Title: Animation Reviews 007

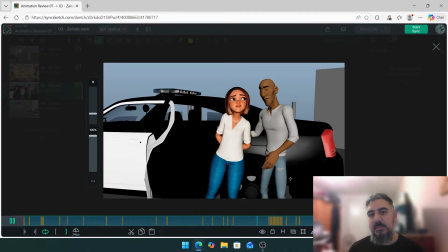So I think that's something worth keeping an eye on. Around there.
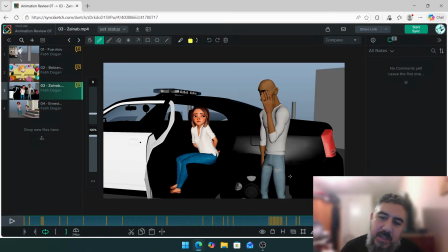Yeah, it's just those hands. Oh, okay. Take a look at this arm at the back. It does a weird motion there, like there, on its own. So around here is when you need to start moving that arm forward. It happens too late, so it feels like the body stops, and then the arm's moving on its own.
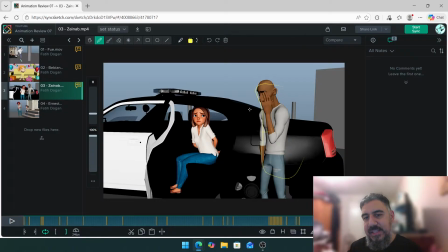So you just need to make sure that that offset feels a bit more closer to one another, so it feels connected with the body.
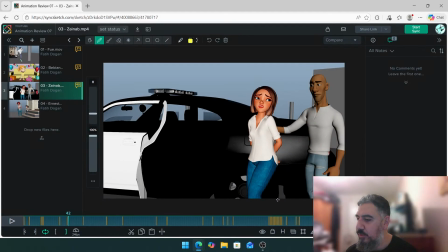Yeah, besides that, it's just a few polishy things here or there. Yeah, that's it from me, Zainab. Any other questions?
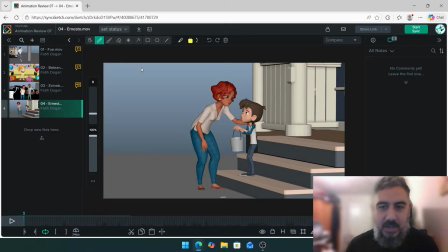Cool, right. I'm moving on to Ernesto, the last feedback shot that we have. Guys, if you do have any other questions, like anything, do let me know.
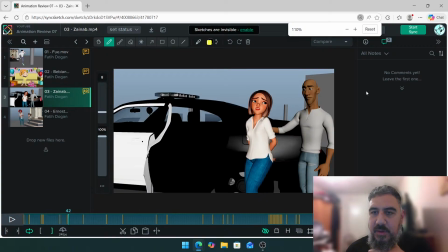But nice shot, Zainab. Keep it up. I do love seeing different kinds of shots.
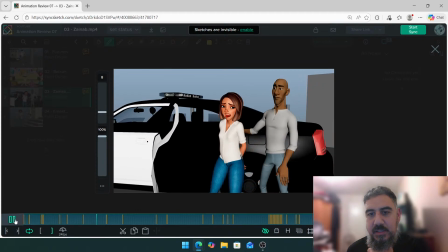Everyone has different like personalities and types of shots they like doing.
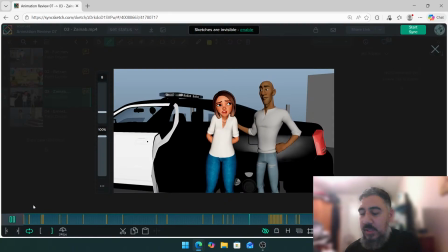So it's always interesting to see what you guys have to show me. So yeah, keep working at it.
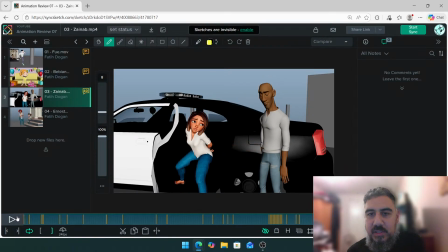Let's see a more polished version of this. Yeah, it's definitely improved from the last time I've seen it.
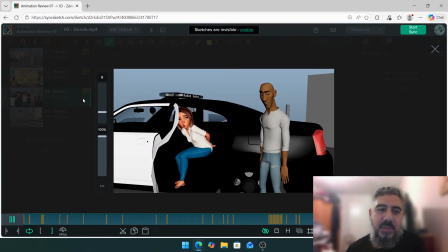So it's great to see it progressing and developing as well. So nice stuff. Okay, next we have Ernesto.
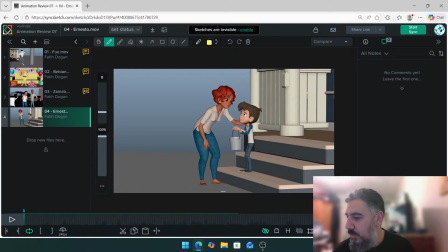If Ernesto's in the chat, let me know. Oh, there you are, Ernesto. Oh, you're welcome, Zainab. Cool. All right. VFX Kaneki. Let's go. Let's do this.
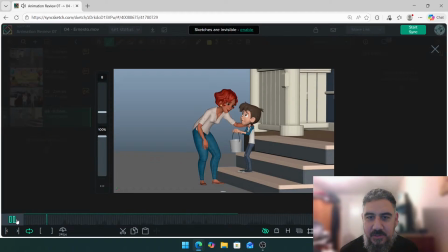Let's see your shot.
Sam, we're hypocrites, okay?
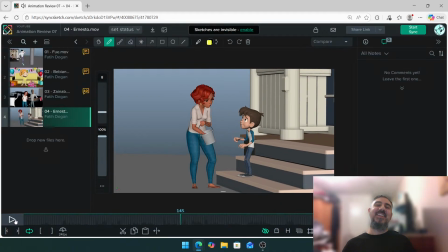But you're better than that. You're a good kid.
I like the audio.
We're hypocrites. You're better than that. Kid, I know this. I read it in your diary. You read my diary? Yes, because we're terrible people, okay?
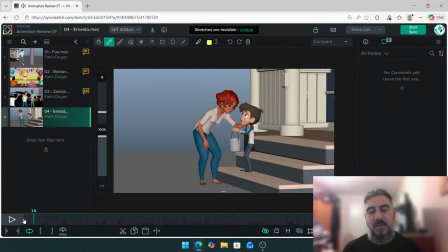But it's not too late for you.
Okay, very nice choice of reference. Audio, sorry. And very long shot, Ernesto. But, you know, you've done a good job of it. So let's take a look. First 50 frames. I'll go in 50s.
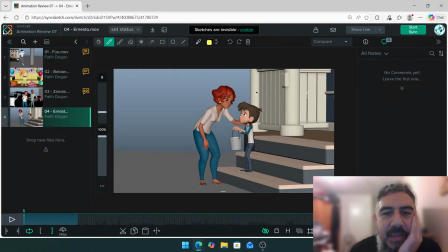Okay. I think that overlapping lean that you have with her and the head, that's really nice. It's a very... That what you have there is working really well.
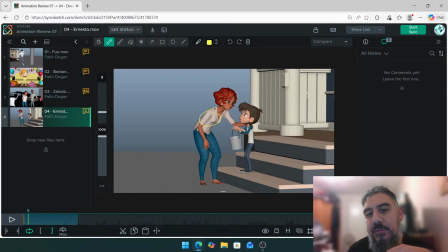I think you just need to the volume of rotation of the head and the chest compared to the hips. These two are big, that's very small. So you either have... there's two things you need to do. One, you either make the down and up of the hips a bit more bigger, or you pull back from the chest and the head.
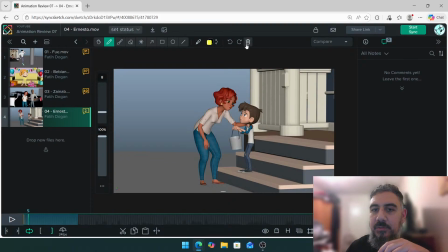But from what I'm seeing over here, that's the two choices you have. I don't see much of a down on the hips. So for example, look at the hips. It's a very small down.
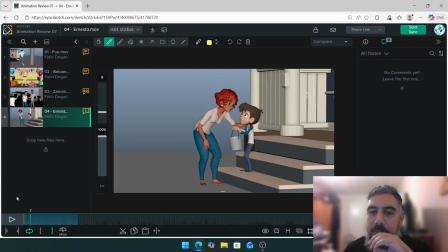I think you can make it slightly bigger, the down. Ever so slightly, not too much. We don't want it to feel like she's, you know, going down a lot.
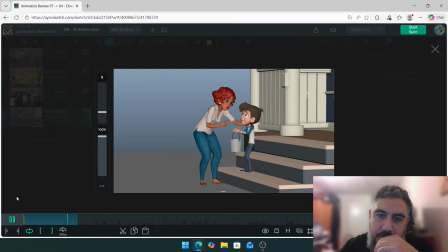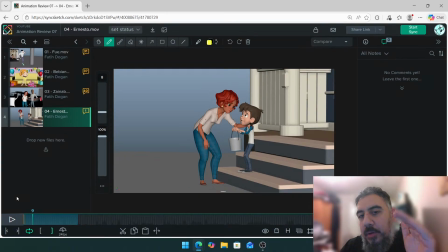I like the whole down and up you got on the hips and going backwards. That's great. It's just the down could be a little bit more bigger. and this hand, rather than having it static on the hand, sorry, having the hand static on the thigh,
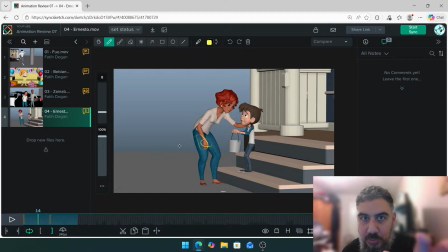I think when you're naturally leaning forward to hold on to something, your hand is in the air, not touching your body just yet, and then it lands. I know maybe in your reference you might have had that happening, but it feels like that's what should happen.
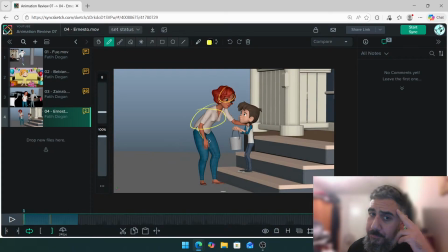I don't think you would, or there's two choices again. You can either have your hand in the air, then it makes contact there. Once you made contact, you still need a bit more of a push. Like you've made contact, and then there's a bit of splaying your fingers and just pushing through.
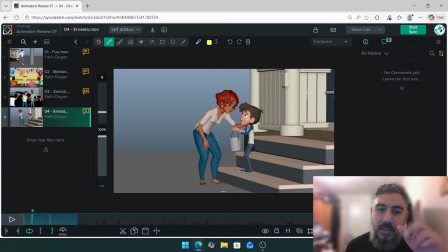You wouldn't just stay static like this all the time. That's the first choice. Or number two, which is a bit more easier. You can start on this pose, your hands already pressing against your thigh, and then for the next 8-10 frames, as you lean forward, you hit the brakes on the hands to stop the body going down.
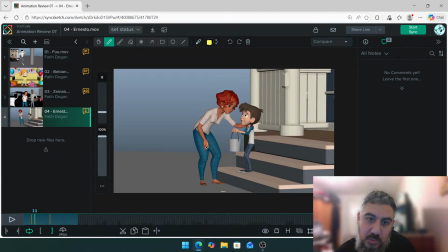So the hands would still go down ever so slightly, and that's what you're using to hold the body up, you know, like a pillar, like just hold up. You're using this guy over here. So you need to have the hands pushed down. Does that make sense?
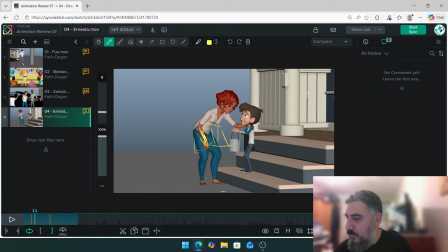You know, that's what, this is what I'm thinking when I do a feedback and I'm like, does that make sense? Did you guys understand me?
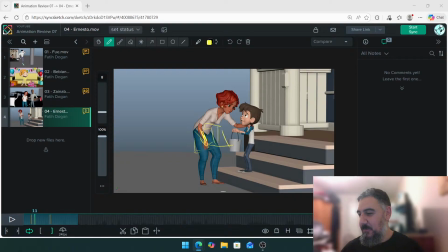That's what I'm thinking. Let's see. Okay. So that's my feedback for that. And then once you two go up,
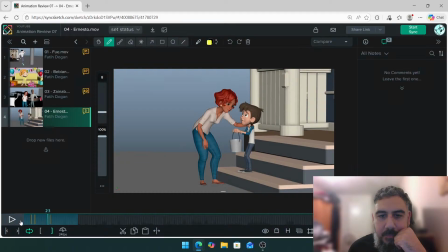you see how your hand goes down a bit? That's great. You have a bit of an anticipation, but you need to drag that anticipation like this.
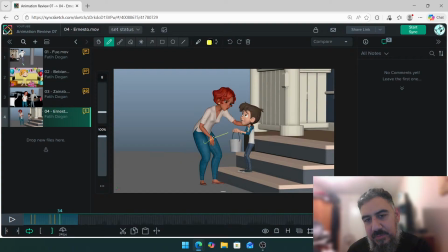There. You have a small down, up, then you have this. It's super tiny. So you can drag that a bit more. Like you're going down, great. You're going down, great. But it feels like this. You're going down, there. You want to add a bit more of this. Like it's moving forward as well, slowly.
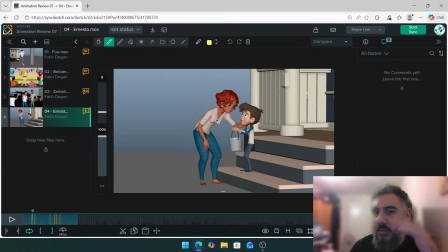And then the rest is fine.
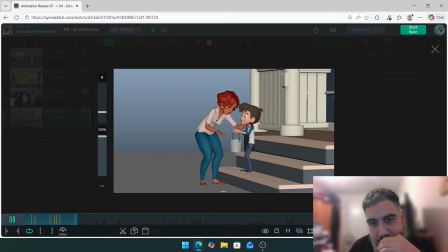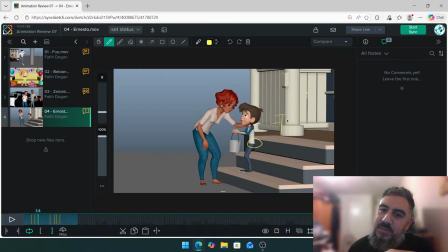The hips, I think, is all even. I really like what you're doing with him. It just needs to be a bit more of a... It doesn't have to be distracting, but the spacing of him doing feels quite even.
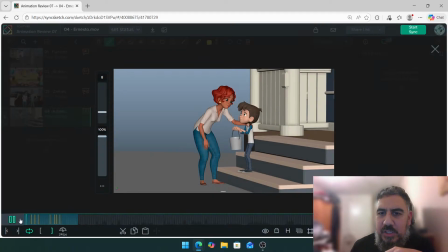So I think you can make it a bit more punchier. It's more of a polish thing. It's not animation like your spine is bad or anything.
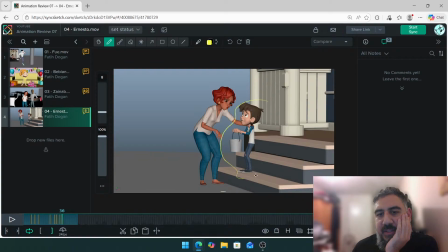It's just everything you're doing here is great. It's just if you look at the hips, it's just very... You know, it could be a bit more punchier if you wanted. Okay. Guys, show some love to everyone's shots because they're all looking awesome.
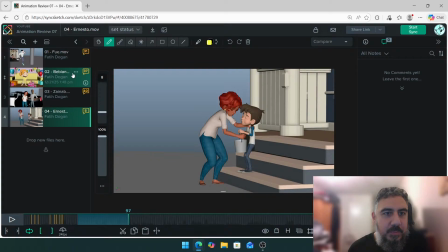Like from Fu to Bibiana, Zainab, and Ernesto. And if you don't know one another, if you're in a Discord, feel free to chat and communicate with one another as well. Oh, you know each other. Okay, amazing. You guys already know each other, so I don't have to introduce you.
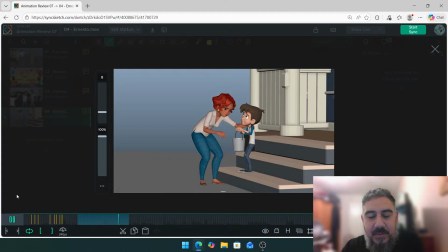Okay.
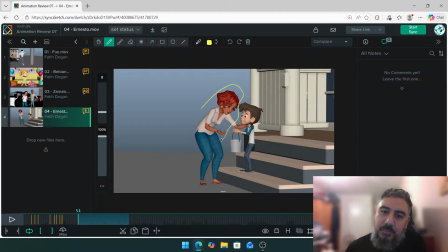Okay, so I think the body, the motion of the body for the mum, or whoever this lady is great. It's just be careful with the shoulder. The motion on the shoulders feel a bit big. The space is quite...
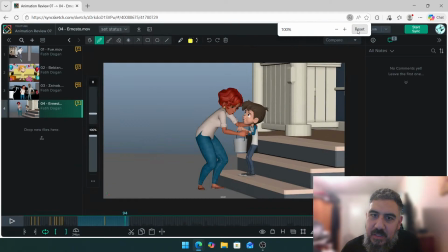And even this, it feels like a big, big rotation for what's needed. Because look at this. I can see her neck around here. It feels like a big rotation.
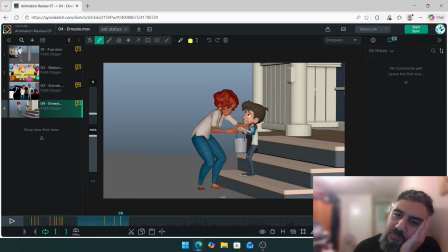Feels maybe like you can pull the arm forward without having to rotate the body or the shoulder. I'm not sure what you're rotating here, but it feels like a big rotation happening. You see that? I'm looking at this. And you don't have to rotate the shoulder or the chest so much.
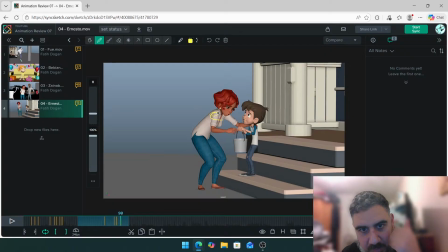Yeah, you see? This feels like when your shoulder's there, it's when you're really reaching at something. So you don't need to pull your shoulder so far back. That's what I'm reacting to. That's the first one.